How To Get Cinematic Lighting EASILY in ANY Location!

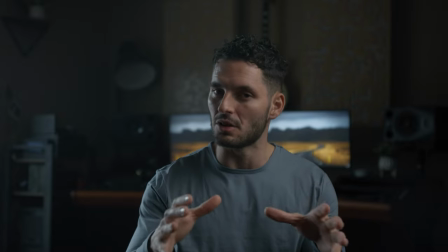Imagine if cinematic lighting was as easy as going from this to this.
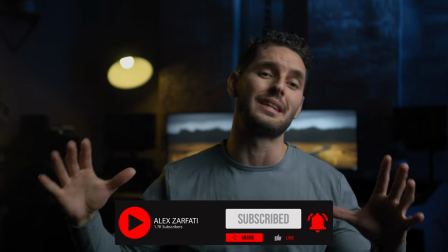What's up guys my name is Alex Arfati and welcome or welcome back to the channel and today I'm going to show you guys how to get this really cool cinematic look that can be done with just a few simple steps. So let's stop talking about it and let's jump right in. Okay welcome to my studio. Okay so the first step to lighting any scene is making sure that you got your frame set up first. Once I establish my framing then I go ahead and I add my key light. So right now you're facing the back of the studio and this is where I'm sitting down in the frame.
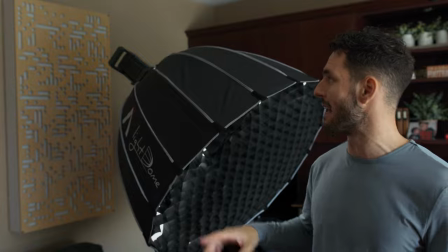Now I added my key light here and what I did was I added a Feel World 225B and that's set to about
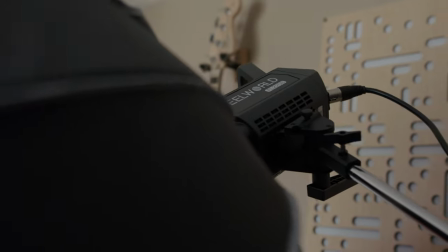8% intensity with a 5600 Kelvin and this big giant thing right here is a softbox.
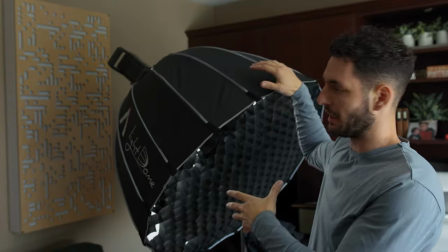This is an aperture light dome. I just attach it to the light and what this does is makes the light a lot softer.
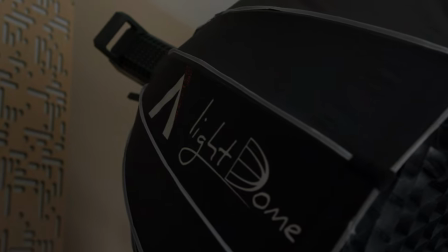Now if I didn't have this on it the light would be a lot more harsh and a lot more spotlighting.
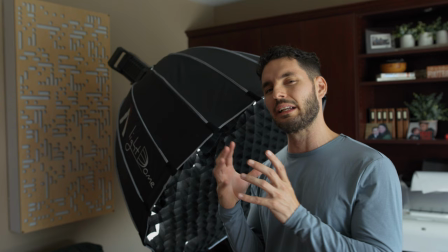For this particular thing, you want that really nice soft roll off from your key light.
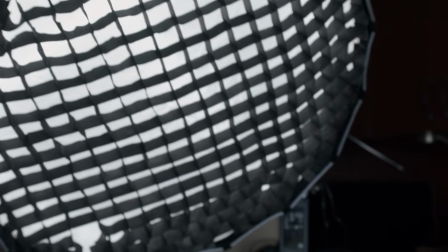On this light modifier, I'm using this honeycomb grid.
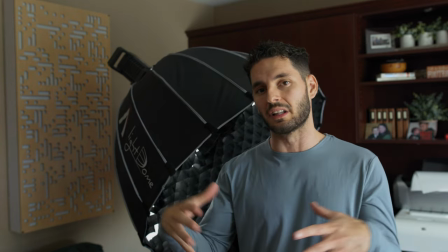And the reason why I'm using this honeycomb grid is because it focuses the light and not allowing it to spill all over the rest of the room.
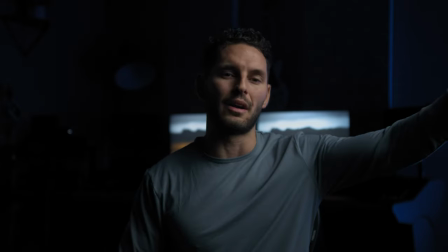Now just showing you what the key light looks like. I set it to about a 45 degree angle hitting me from the left side of my face.
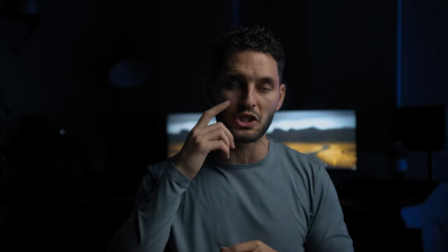And my goal for the key light is to create a little bit of shadow right here and give a really nice soft light.
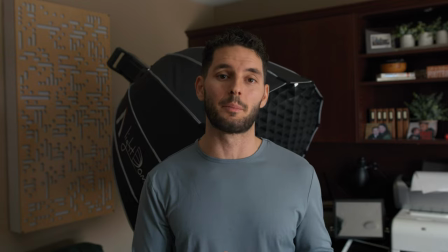Now that I had my framing and my key light set up, now my next focus was lighting up the background.
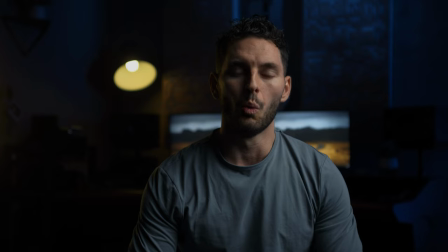All right, so lighting up the background was probably the most difficult task out of all of this. So I wanted a textured kind of look on the back wall.
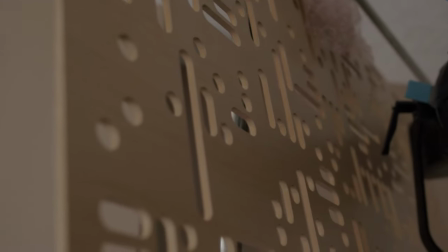So what I did was I shot the light through a wooden diffuser with a bunch of holes in it. Basically what this does is it refracts the light into many little shapes, giving it texture on the wall.
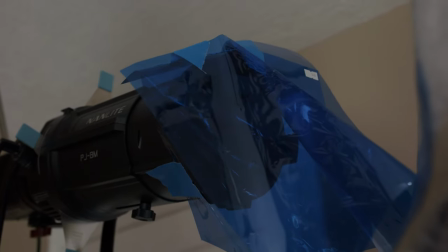But as you guys can see, I'm not shooting this light directly through this wooden piece right here.
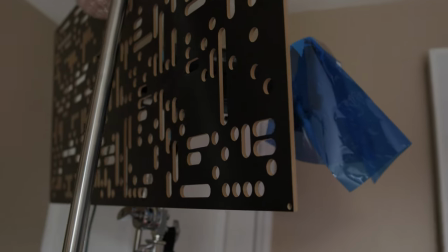What I'm doing is I'm bouncing light back into the diffuser because if I shot the light straight through the wooden diffuser It wasn't giving enough texture. It was just basically feeling like it was just a blue spotlight But when I shot the light through a bounce and I bounced it back in the light filled up a lot more of that wooden diffuser Causing a lot more texture on the back wall and this is what it looks like
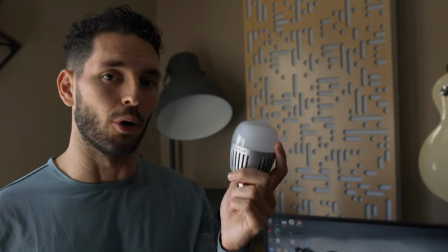All right So for the next light i'm going to use is this aperture b7c light bulb And the reason why I'm using this light bulb is because I could dial in exactly the right intensity,
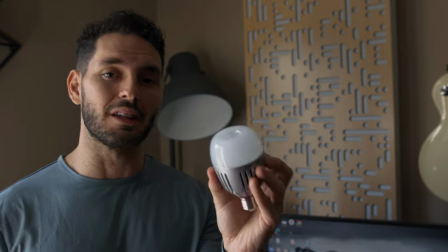the temperature, or any color that I want, really. Now, I'm going to screw this into the lampshade behind me, and now it's going to be 100% controllable.
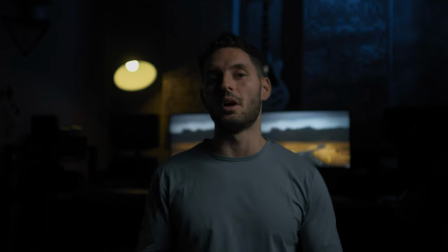And this is what it looks like turned on. Now, what's going on here is that I'm using contrasting colors with a cool blue. And I set the tone of this color to a little bit closer to a tungsten.
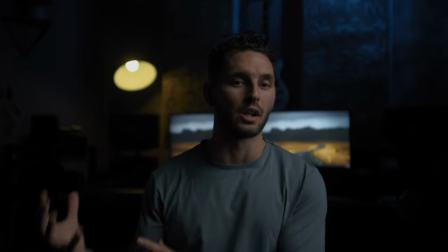And what this does is create a really cool color contrast and gives the image
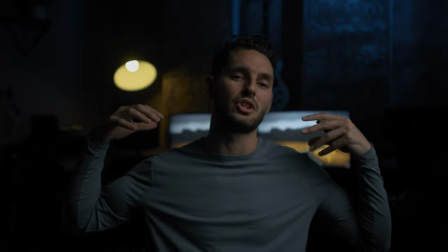a little bit more visual depth than if I was to just make everything blue or everything tungsten.
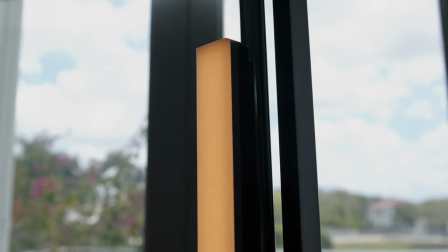So for the last light that I'm going to add is this Aputure Infinity Bar. And basically what I'm going to do is I'm going to try to motivate that lamp lighting to make it feel like it's hitting
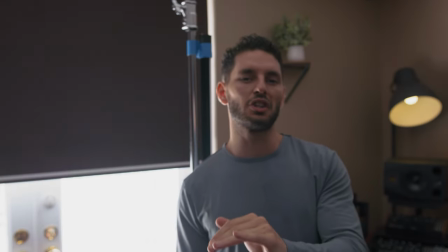the back of my head and just lightly touching the right side of my face to act as a kicker light.
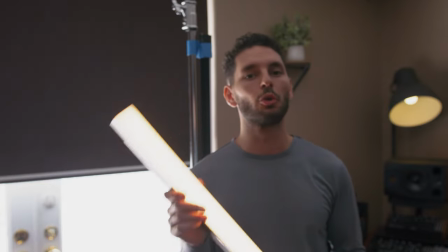And I absolutely love this thing because it's super easy to rig up because it has magnets.
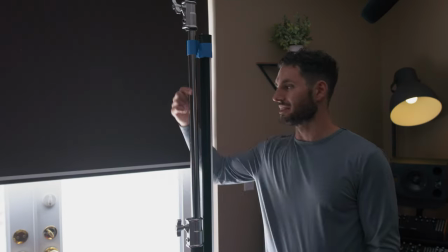And if you guys can see right here, I have a C-stand with a Quasar Science Tube on it.
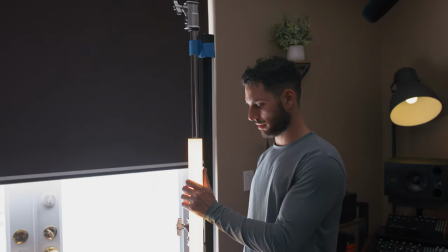And all I have to do is, boom, attach it right there and it's ready to go.
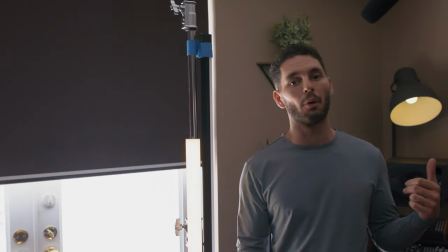And another really great thing about this, just like the V7C light bulb, is that I can control it right from my phone.
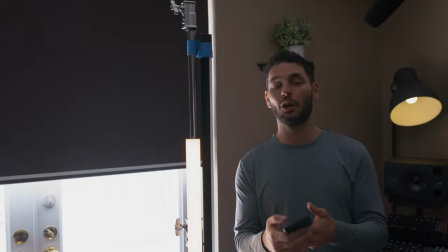So if I pull up Sidus Link right here, I can quickly turn it off and I can quickly turn it on.
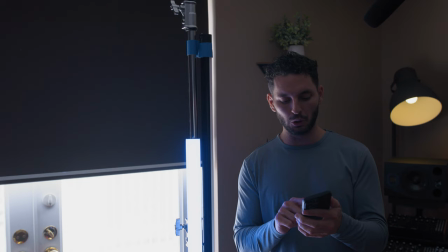I can adjust the color. I can make it blue. I can make it green. I can do whatever I want with it.
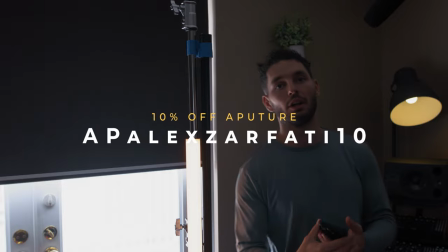But for this sake, I'm going to try to match the color of the lampshade behind me so it feels like, again,
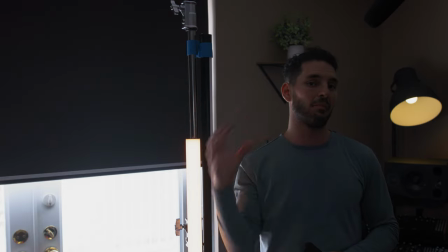that lamp light is hitting the right side of my face and the back of my head. Now, this is what it looks like with the Aputure Infinity Bar turned on.
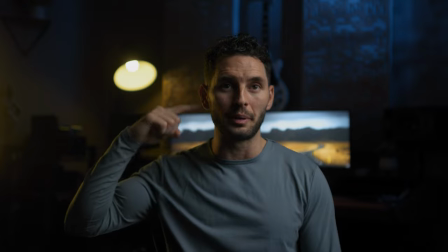Now, as you can see, it's giving a little bit of like an orange kicker light right here.
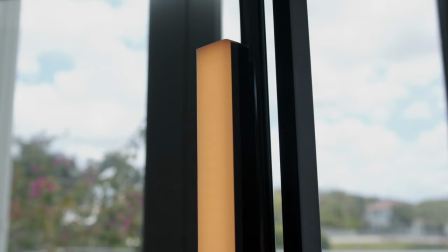And it feels like this light on my face right here that's acting as a kicker light is all motivated from that light back there.
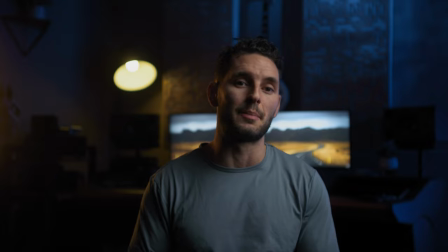So, just like that, a few simple steps, and we got this cinematic lighting setup. I'd like to thank you guys for watching.